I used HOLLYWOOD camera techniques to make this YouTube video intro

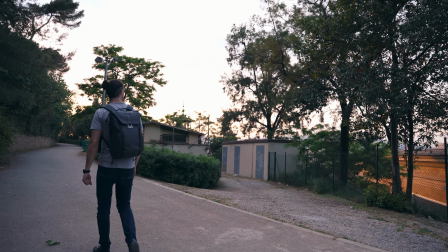0s All my YouTube video intros are the same. Thomas Alex Norman here. Thomas Alex Norman here.
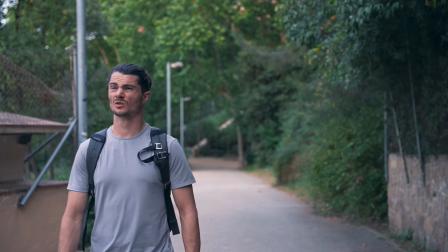5s Thomas Alex Norman here. Thomas Alex Norman. Hey, what's up? It's Thomas Alex Norman here. Stupid. How can I stand out?
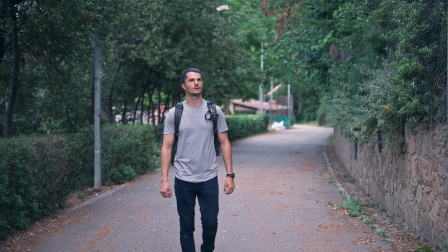11s How can I cut through the noise? What if I used Hollywood camera techniques to make a YouTube video intro?
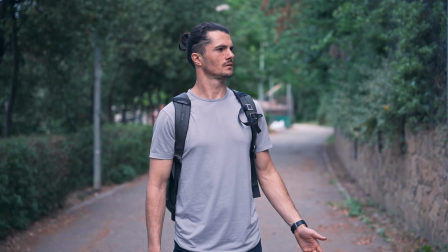18s Wait, why are you suddenly American? Well, we were talking about Hollywood, right? That's in Cali, dude.
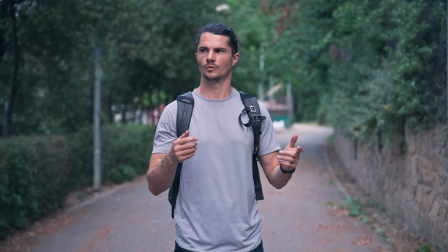24s Oh, so you change accent based on what I'm thinking? What?
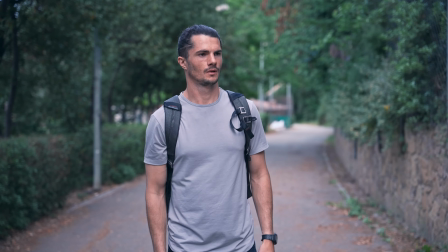29s It's funny because you sound like Harry Potter. You sound like you're called Chad. I am called Chad.
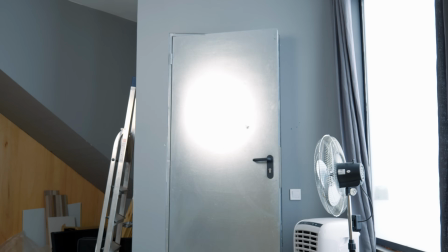35s I'm your inner Chad.
All right, guys, so in this video, we're gonna be creating a YouTube video intro using 5 different Hollywood camera techniques that will hopefully make it stand out.
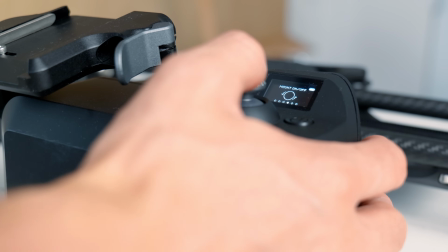48s
We're going to be using a camera slider to create unique movements that until recently have only been reserved for the Hollywood elite.
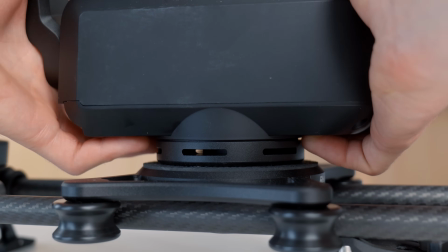56s
We're in an exciting time because so much filmmaking technology is progressing and awesome tools like
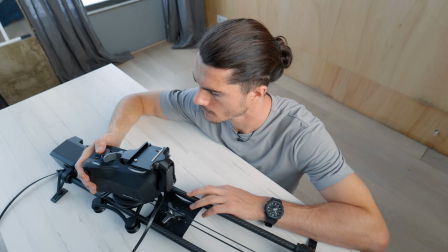62s
these have become more widely accessible and are now falling into the hands of mere peasants, like Harry Potter here.
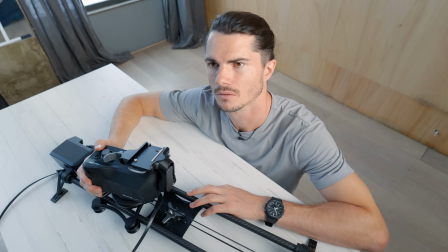67s
Oh, Chad, that's not even funny anymore. Okay. Okay. I'm sorry, I'll stop. Good. And by the way, Rhino Sliders did send me this gear, but no, this video is not sponsored.
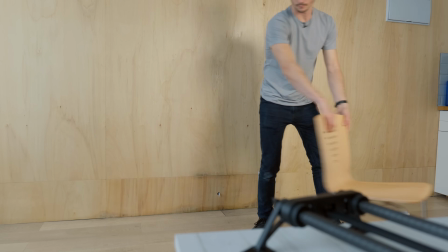81s
First, for comparison's sake, let's make a quick basic setup. We're going to pretend the slider is a tripod and keep the camera in one place.
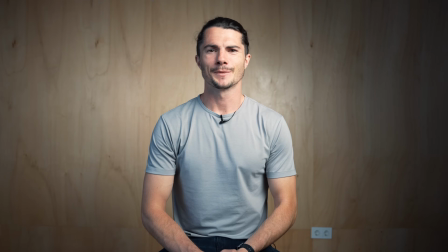88s
Shine the light at the subject's face, and let's go.
Hey, what's up guys? Thomas Alex Norman here, and in this video damn it, I was gonna make a joke.
So here the lighting is quite nice. It's a typical kind of YouTube studio setup, but it doesn't really stand out.
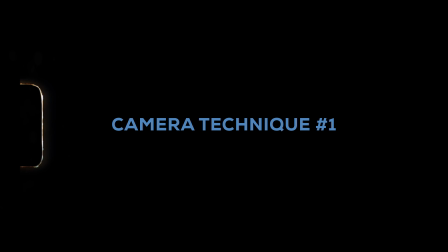106s
Okay, let's start with the Hollywood camera techniques and move on to setup number 1. This first setup is going to be dollying forward. This movement is often used to establish a scene in movies because it brings the audience towards the subject or action. So what we've basically done is set up a forward dollying movement that is going to only move a couple of feet,
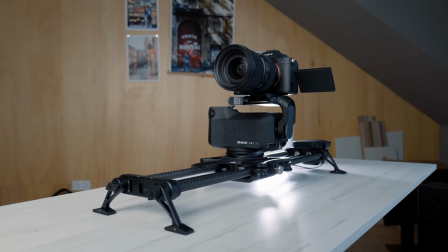124s
but what it's going to do is add a ton of depth, a ton of dynamicness when we are establishing this YouTube video.
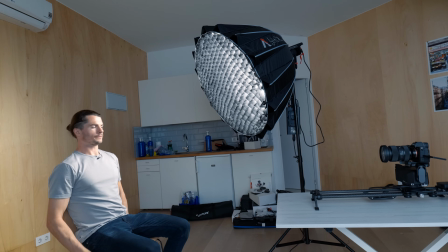129s
So let's go.
Hey, what's up guys?
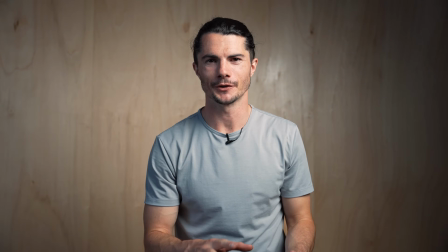134s Thomas Alex Norman here, and in this video, I'm going to show you how to B-roll your way out of any situation.
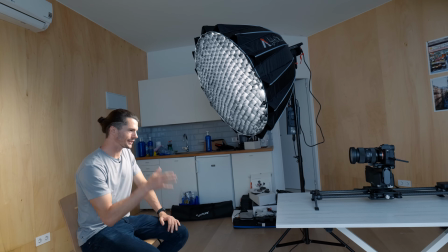141s
Notice how just by the fact that the camera is moving through the space steadily, it makes everything look a lot more dynamic, and potentially like everything was a bigger production.
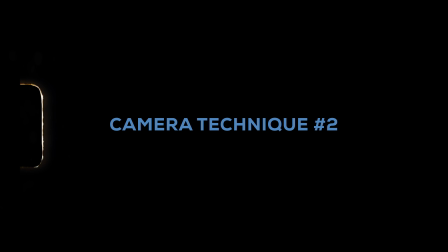150s
Next up, in setup number 2, we're going to be dollying forward from a lower angle whilst dynamically tilting up. By positioning the camera lower, we can make our subject look more like an authority, because as the audience, we're looking up at them.
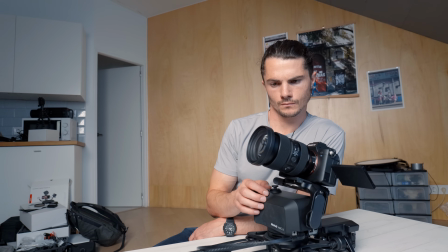162s
And this guy needs that, because, obviously, he's a peasant. So we're going to do something like this. We're going to start further back, not so tilted up, so the camera is going to be tilted down.
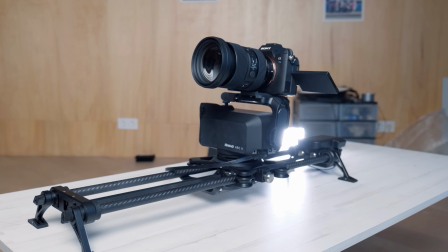175s
And what we're going to be doing is moving the camera forwards, stopping, and before we set that second keyframe, make sure we're tilting up.
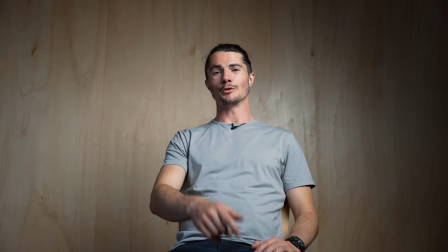185s Hey, what's up? Thomas Alex Norman here. And if you're feeling unstable, I'm going to show you how to use a gimbal to smoothen out your life.
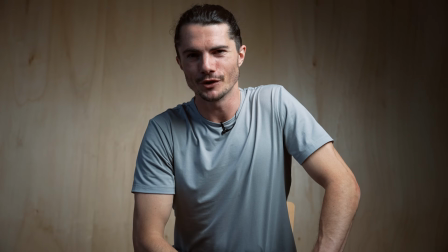197s
As you can see, here the movement is slightly more complex, and the camera is moving on the tilt axis as well as moving itself in space.
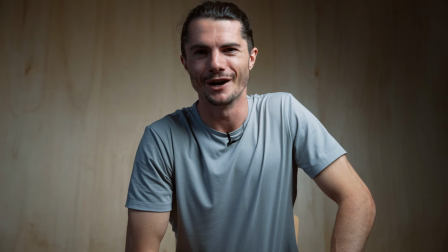204s
Makes for a pretty cool shot.
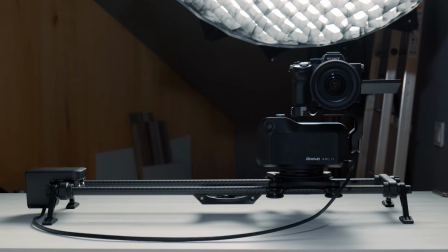208s
In setup number 3, we're going to be tracking the camera left to right, whilst keeping our subject in the middle of the frame.
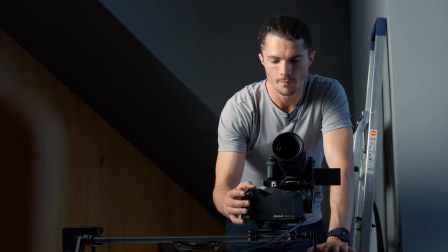217s
Okay, so now we've got the slider parallel to our subject here. Keyframe number 1 this time is going to be obviously pointing directly at the subject,
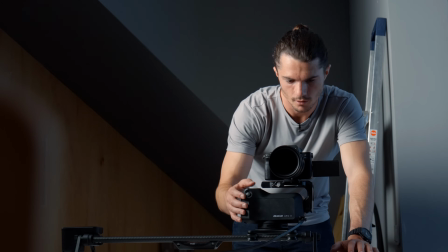226s
and it's going to be starting on the left-hand side of the slider itself.
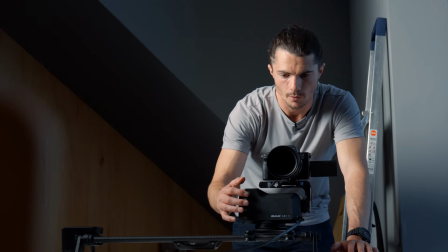231s
So we're going to keyframe that in. We're then going to move it to the right,
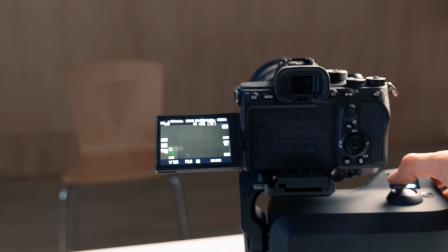237s
and the key thing here is we're going to keep it and pan it so it stays on our subject there.
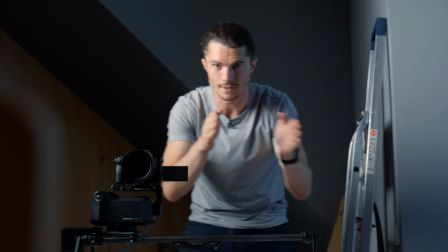242s
So the chair is always in the center, even though it moves from left to right.
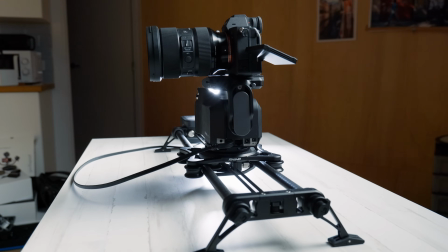247s
Set it back to the start, and let's go.
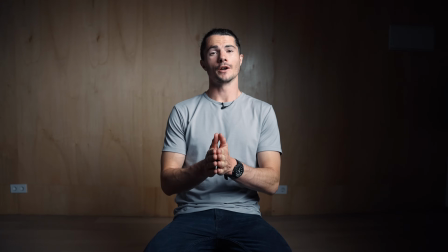249s Hey, what's up? Thomas Alex Norman here, and in this video, you're gonna learn how to telephoto to another planet.
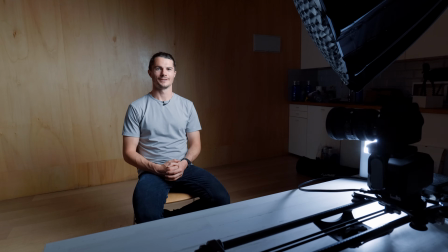257s You know, like teleport, telephoto.
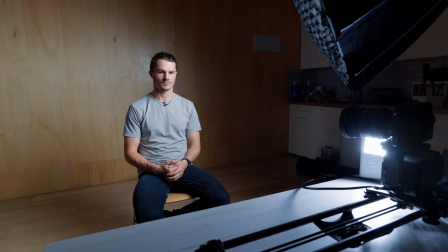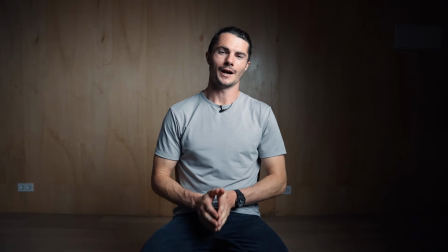267s
This is a great shot to add some dynamicness to interviews, and with the loop function on the Rhino Arc 2, you can keep this movement repeating. All right, just before we get onto shot number 4, I wanted to give you a bonus,
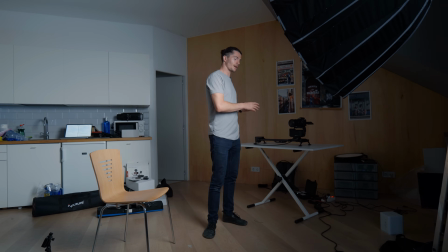277s
which is going to be setting up a really cool shot using the slider for today's sponsor, which is Cuts Clothing.
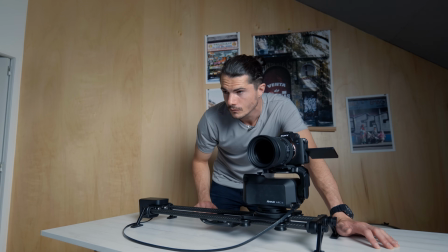284s
We're going to be setting up a slider movement, which we're going to repeat multiple times, whilst in between shots, I change clothes.
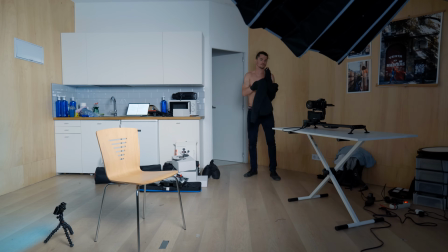290s
This is hopefully going to make it look like my clothes are changing whilst I just sit there. Okay, so now we've got this shot set up, which is a very similar movement to shot number 3,
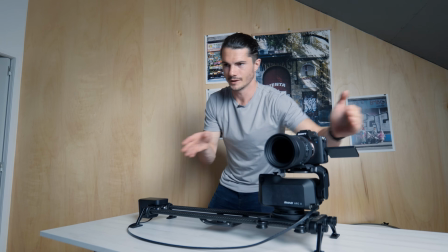299s
going side to side, except this time we've positioned the table and the slider around so it's actually coming more from the side.
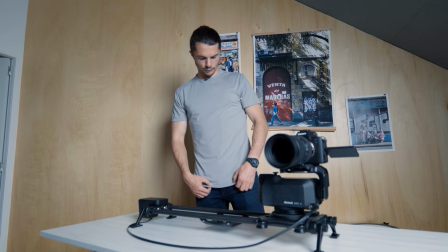306s
The first t-shirt I'm going to be wearing is this one from Cuts, which is the Crew Curve Hem in granite, which is one of my favorites. So let's do it.
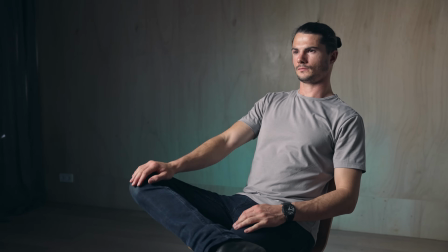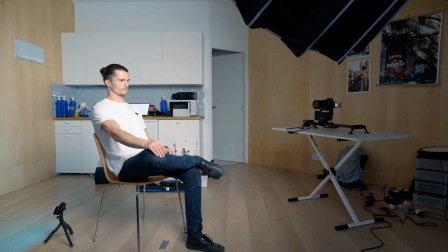320s
We then change clothes and repeat the exact take using the same keyframe movement we already set up with the slider.
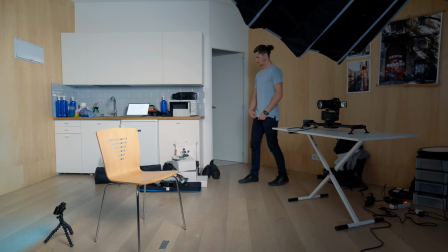327s
And again, and again. All right, so far it's going pretty good.
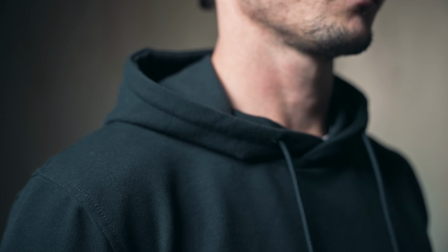332s
We're just about to do the last take right now in the Black Forest Classic hoodie. All right, so that is the basic idea. Get a single shot of around 10 seconds with the concept being that you don't notice the cuts, but you do notice the cuts. I mean, like, you don't notice the cuts in the editing, but more you notice the cuts, clothing that's changing on me.
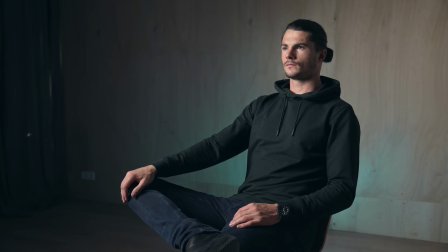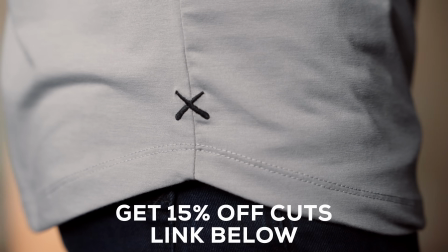371s
Done. Get 15% off your purchase at Cuts using the link in the description of this video.
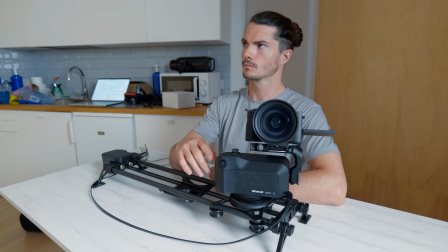379s
Setup number 4 is going to be panning to follow the peasant, I mean our subject, as he sits down and starts talking.
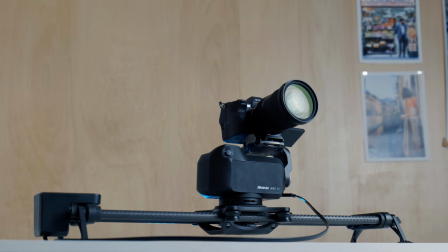387s
Finally, we're going to be using the full capability of the Rhino system by moving the camera forward in space whilst panning and tilting all at the same time.
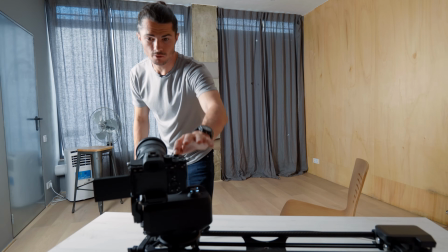395s
Let's try this take. All right, so recording on camera and start the movement.
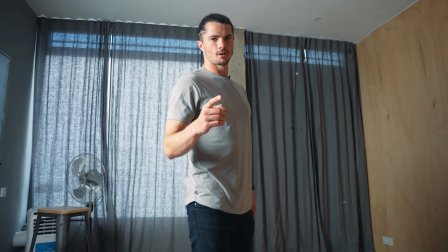403s Hey, what's up guys? Thomas Alex Norman here, and in this video, you're gonna learn how to focus so sharply it becomes automatic.
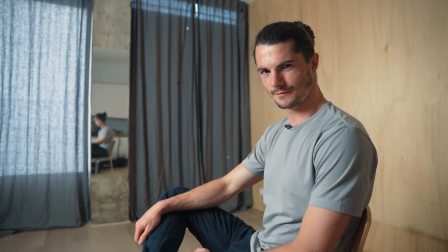410s Introducing autofocus by Thomas Alex Norman.
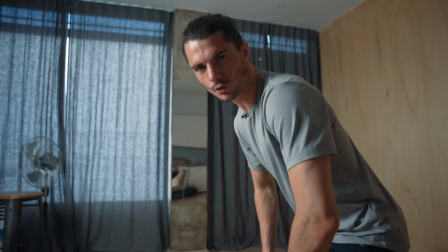417s
This one feels cinematic because we're tracking our subject as he moves and then seamlessly transitioning into a more typical intro shot.
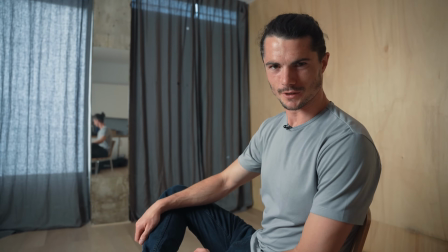424s
Pretty cool.
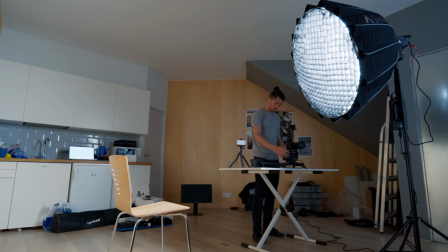426s
The final setup is the same movement as the first setup, but this time we're going to be adding objects in the foreground that the camera will move through.
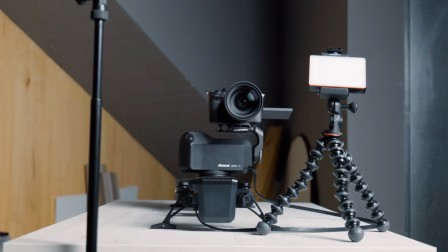434s
This should give us a blurred out foreground feel and add more depth and dynamicness to the shot.
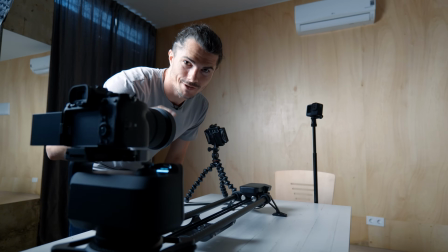439s
All right, so the slider move is going to be something like this,
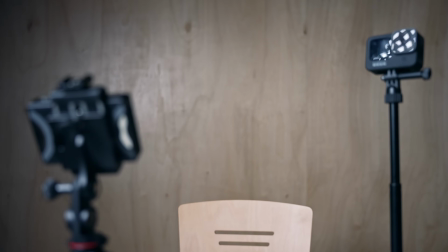443s
with the camera moving almost through these two objects, and I think it's going to create a pretty nice effect, so let's try it.
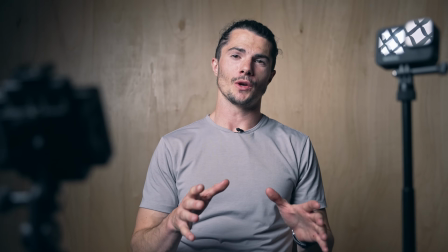450s Hey, what's up guys? Thomas Alex Norman here, and in this video I'm going to teach you how to slide into my DMs using the Rhino slider system.
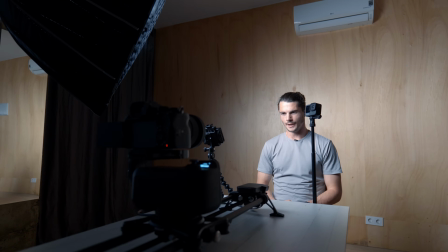459s
I think this might be my favorite, mainly because both the foreground and the background are blurred,
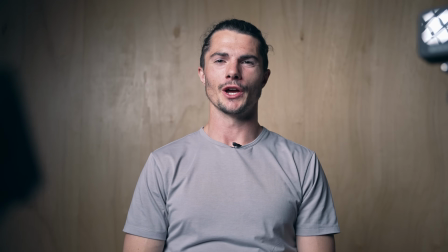465s
and also we have these foreground objects as if they were actually moving themselves out of the shot whilst the camera moves closer to the subject, all at the same time. All right, that is a wrap. Let me know which setup you liked best in the comments. I'm really curious to hear your thoughts. In the description of this video, you will find that link again to Cuts Clothing to get 15% off your purchase with them, as well as a link to join the Live Capture Academy, where our members get an exclusive 10% discount on all Rhino products, among other awesome filmmaking brands. So really pumped to see you there.